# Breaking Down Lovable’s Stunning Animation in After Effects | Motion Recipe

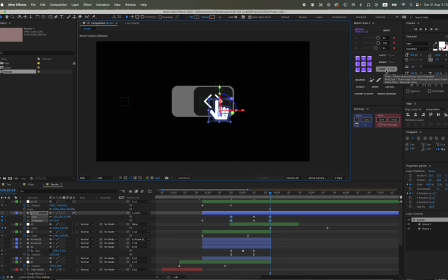[16:24]
And let's carefully clone these 2 specific keyframes where the animated value returns back to its original state. Then, select all the keyframes and simply press the F9 key. And now we'll get approximately this kind of animation.
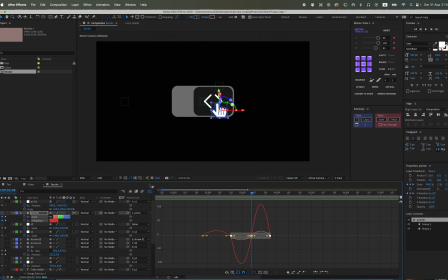[16:42]
For the animation graph, let's set it to 85 for now.
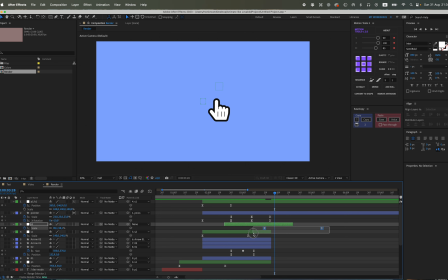[17:01]
We are currently observing the animation as it progresses up to the precise moment of its highest speed, which also signifies the culmination of our final scaling adjustment. So, this is the specific kind of animation we currently have on display at this very moment.
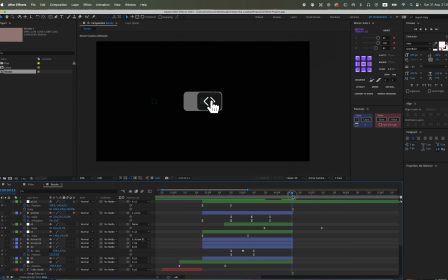[17:18]
Let's proceed to experiment and play around a bit with the various rotation values, carefully adjusting them in order to discover something that is significantly more engaging and visually appealing, ideally. The current rotation, in my opinion, appears to be a bit too subtle and perhaps even too small to achieve the desired visual impact.
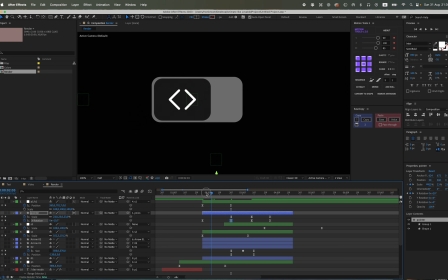[17:36]
Therefore, let's attempt the strategic maneuver of lowering the anchor point. This particular adjustment, by altering the pivot around which the animation rotates,
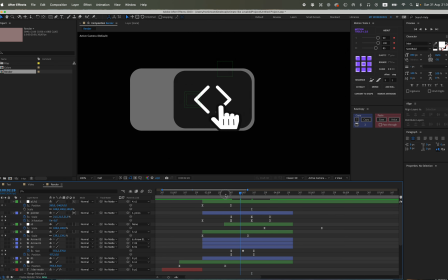[17:45]
should undoubtedly make the overall visual effect much more dynamic and inherently interesting.
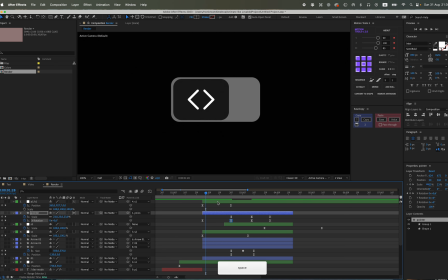[17:51]
Yes, indeed, this modification looks considerably more captivating and visually stimulating.
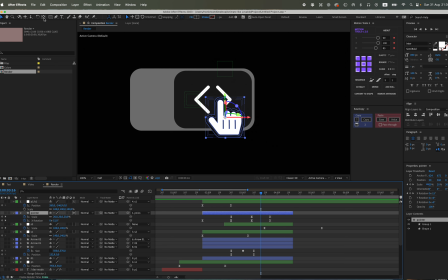[17:56]
We can even consider lowering it a little bit more to further enhance the effect. It now distinctly seems as though the mouse cursor is gracefully falling and descending into the rectangular boundary, creating a compelling and immersive visual experience. It looks quite interesting and visually appealing.
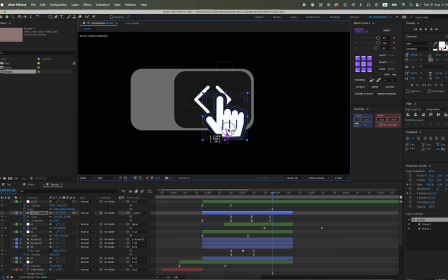[18:12]
Let's now proceed to add a sophisticated shadow effect, specifically a prominent drop shadow. We will meticulously set the values for this effect a bit higher than the default to truly enhance the visual depth and make the mouse appear significantly more three-dimensional, almost as if it's gracefully hovering or even flying distinctly above our meticulously crafted shapes.
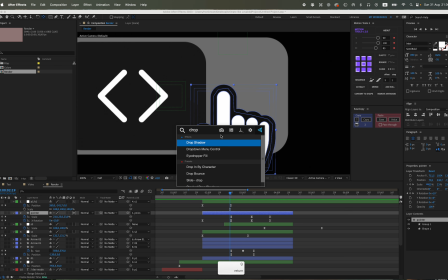[18:30]
So, for the opacity setting, let's precisely set it to a value of 60%, ensuring a noticeable yet not overwhelming presence.
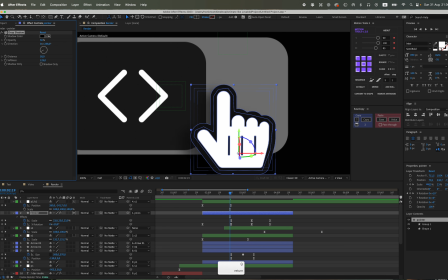[18:37]
And for both the distance and softness parameters, we will adjust them within a range of 50 to 100, or perhaps even explore values beyond that, depending on the desired visual impact. You are highly encouraged to experiment extensively with these settings to discover what truly
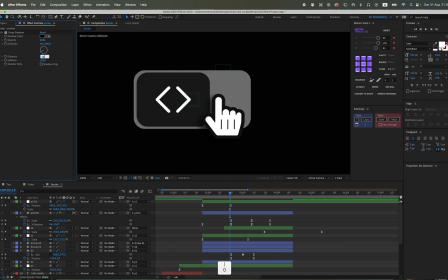[18:51]
works best and most effectively for your specific design preferences and aesthetic goals.
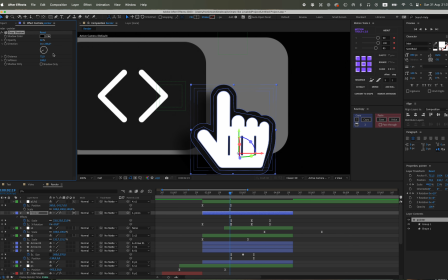[18:55]
For my personal preference and what I find to be the ideal and most visually pleasing values,
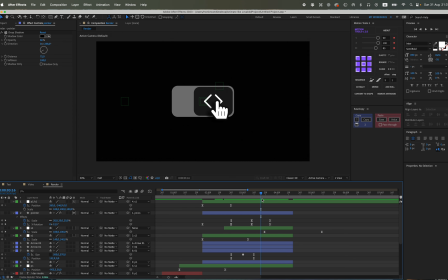[19:00]
they are consistently around 75 for the distance and a full 100 for the softness, creating a very pronounced and realistic shadow. And now, let's also meticulously set the final position for the mouse within our composition.
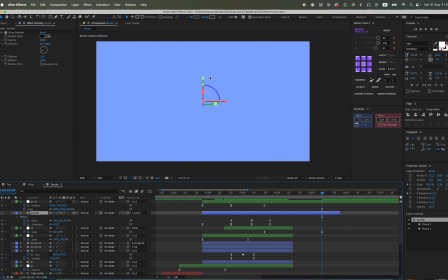[19:12]
Currently, our mouse is unfortunately syncing together with this particular element, which is an undesirable effect. This occurs precisely because it is somehow attached or linked in a way that causes it to inherit the syncing motion. We absolutely need to rectify this issue to ensure proper animation and visual integrity.
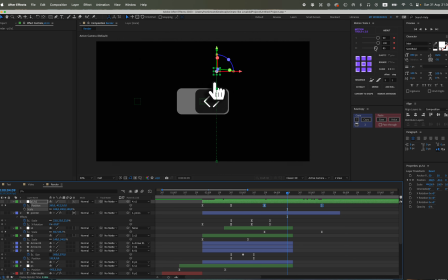[19:29]
To address this, we will strategically split our null object and the shape right at this crucial moment in the timeline. Following this separation, we will then carefully reattach our mouse. The reattachment will be to a newly designated second null object.
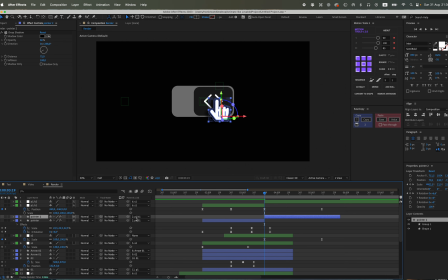[19:43]
This specific action is taken so that the mouse no longer follows the scale transformations of the original element. Consequently, it will not scale together with the rectangle, which was the problematic behavior we observed.
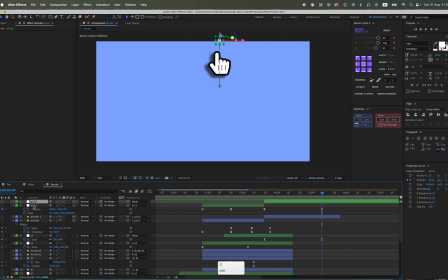[19:55]
Previously, the mouse was directly attached to EOS 1, which led to the unintended scaling and syncing effects we are now correcting through this more precise and controlled attachment method.
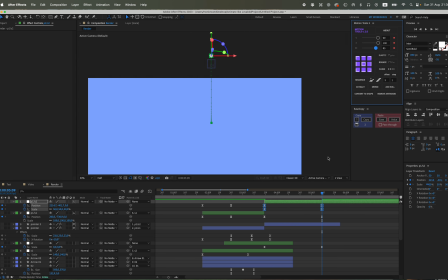[20:05]
But now it moves forward quite separately. More precisely, let the mouse cursor move forward entirely on its own, and that's precisely it.
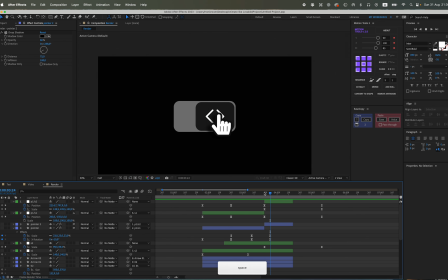[20:12]
The rectangular shape did indeed perform a kind of significant zoom out, revealing more of the surrounding area, and the mouse moved gracefully upward,
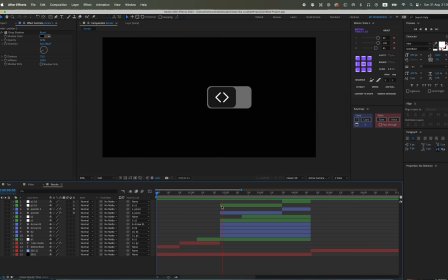[20:20]
ascending along its designated path, and also subtly scaled, expanding slightly in size to emphasize its presence within the visual frame.
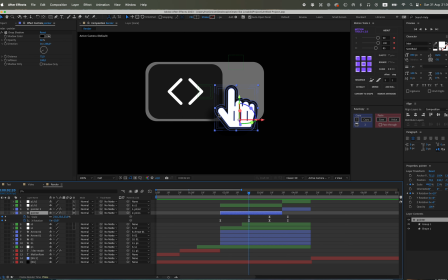[20:29]
So we end up with roughly this particular kind of animation, a dynamic visual sequence that captures the intended effect. Let's also meticulously adjust the anchor point, repositioning it a bit lower than its current placement,
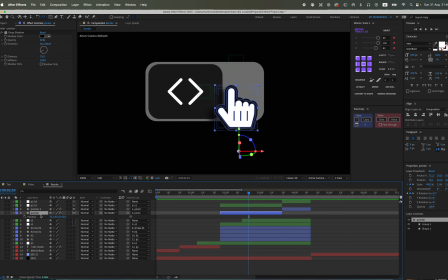[20:42]
moving it down just a little to make it inherently more interesting for the viewer. Additionally, let's animate the position for more depth and realism,
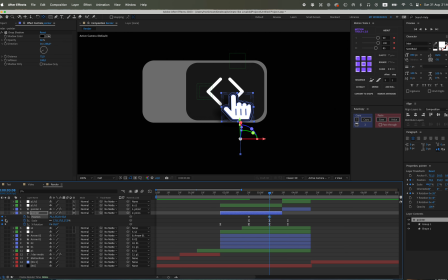[20:50]
so the mouse appears to be falling forward and simultaneously inward, adding a sense of three-dimensionality to its trajectory. We'll meticulously copy the animation graphs as well, ensuring all the carefully crafted timing and easing curves are precisely replicated. So we don't have to mess around with this.
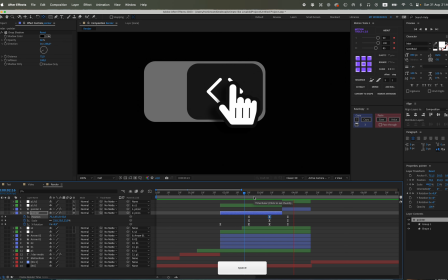[21:06]
Let's just insert these 3 new position keys, and now it really looks like the mouse is falling forward, as if it's going inside. This adds more depth, more interest, and it really looks like it's some kind of 3D. Let's also meticulously copy and carefully paste the precise position.
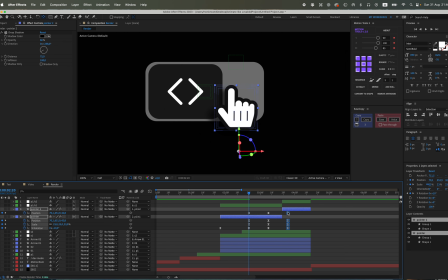[21:25]
This is indeed the perfectly sliced shape, ensuring that absolutely everything lines up with great precision. It is crucial that you thoroughly check every single element to make absolutely certain there are no mismatches whatsoever, because if there are, something significant will undoubtedly go wrong later in the process.
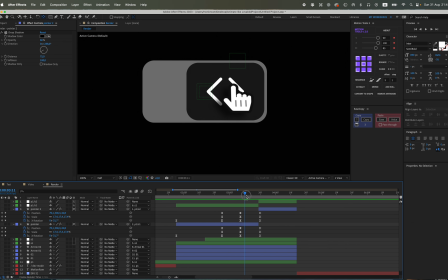[21:43]
Our keys, unfortunately, got a bit messed up and disorganized, so we definitely cannot leave them in that state. To enhance the animation and make it considerably more dynamic, let's strategically move the keys once again, adjusting their placement for a smoother effect. Something clearly went off here. This situation is certainly not good at all.
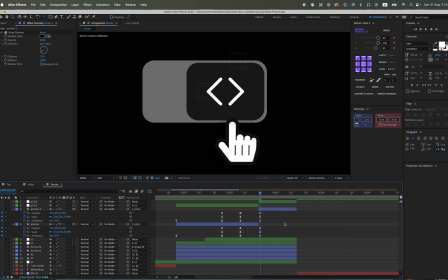[22:03]
Simply copying and pasting without careful consideration will not provide a satisfactory solution. Let's proceed to delete that problematic part for the time being, then we will just slice it again with renewed attention, and everything should then be perfectly fine and aligned.
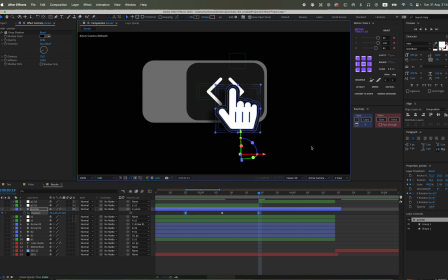[22:19]
Our initial position was slightly off, causing an issue. Now observe that the mouse does not return back to its original spot as intended.
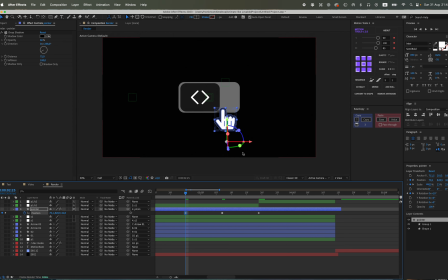[22:28]
It behaves like this. Let's meticulously check the keyframe velocity settings and then turn on the continuous option.
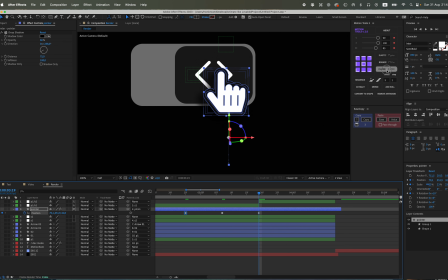[22:35]
This is vital so that the mouse animation does not stop abruptly and jarringly at the very end, but instead exhibits a subtle and natural follow-through motion, making the animation much smoother.
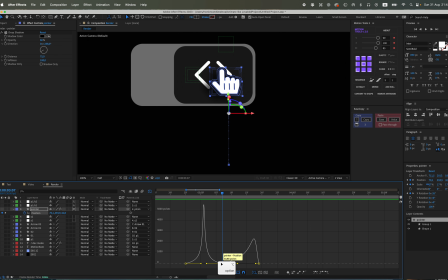[22:50]
Even when you perform a click, the mouse currently makes a small, undesirable pause, which is precisely what we want to avoid for a fluid animation. That's exactly what the continuous option is designed for. Make sure to check that specific box, and then this unwanted pausing will no longer occur.
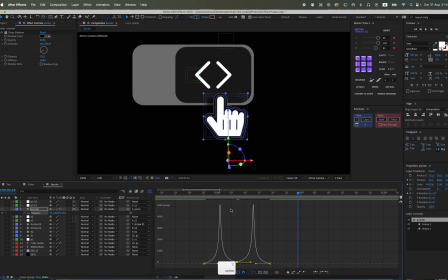[23:05]
There will be a constant and uninterrupted movement. Even if the overall speed of the animation is set to a low value, the movement will remain consistently continuous and smooth. Now, with these adjustments, you can no longer perceive that particular issue. Let's proceed to slice this pointer element once more, and then carefully link it to the other null object,
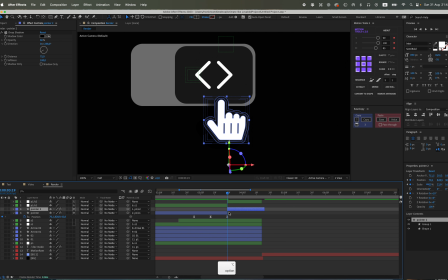[23:24]
which is the one that holds the final and correct scale and position properties. Now, with all these careful adjustments, everything is finally good and properly configured.
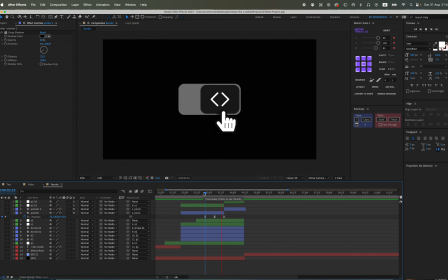[23:33]
I also have some pre-prepared and carefully selected colors available here, specifically derived from this particular animation project.
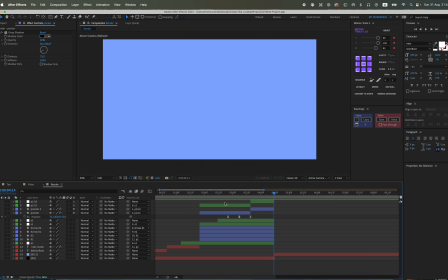[23:41]
I personally prepared them myself, and for added convenience, I made a composition containing 4 distinct shapes.
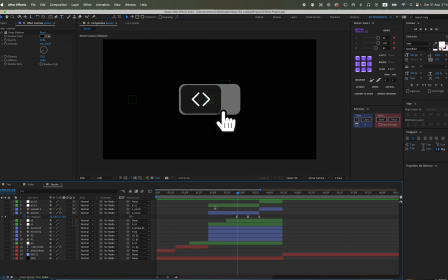[23:47]
This setup is incredibly handy and efficient, especially if you are working on a large-scale project and have the extensive task of coloring numerous elements. You simply drop in your chosen colors into the composition and then, with ease, just click on them to apply.
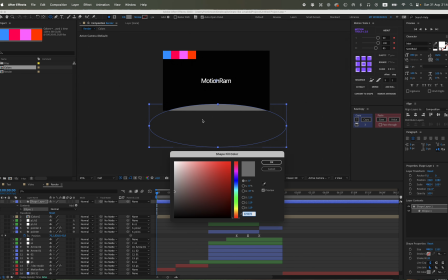[24:02]
Let's now create a new shape specifically for this visual effect at the bottom of the composition.
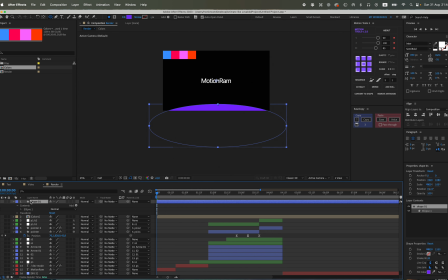[24:07]
It is going to be an elegant ellipse. After creating it, we will add a Gaussian blur effect to it to soften its edges. Next, we will duplicate this shape and then proceed to change its colors to create a new visual element. We are aiming for something that will achieve a beautiful blue-violet. or perhaps a blue-pink mix, creating an interesting gradient.
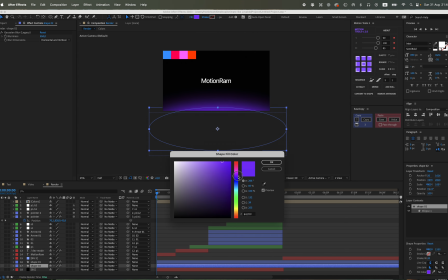[24:27]
Let's set a significantly bigger Gaussian blur value, increasing it all the way up to 1000, and apply it in this manner.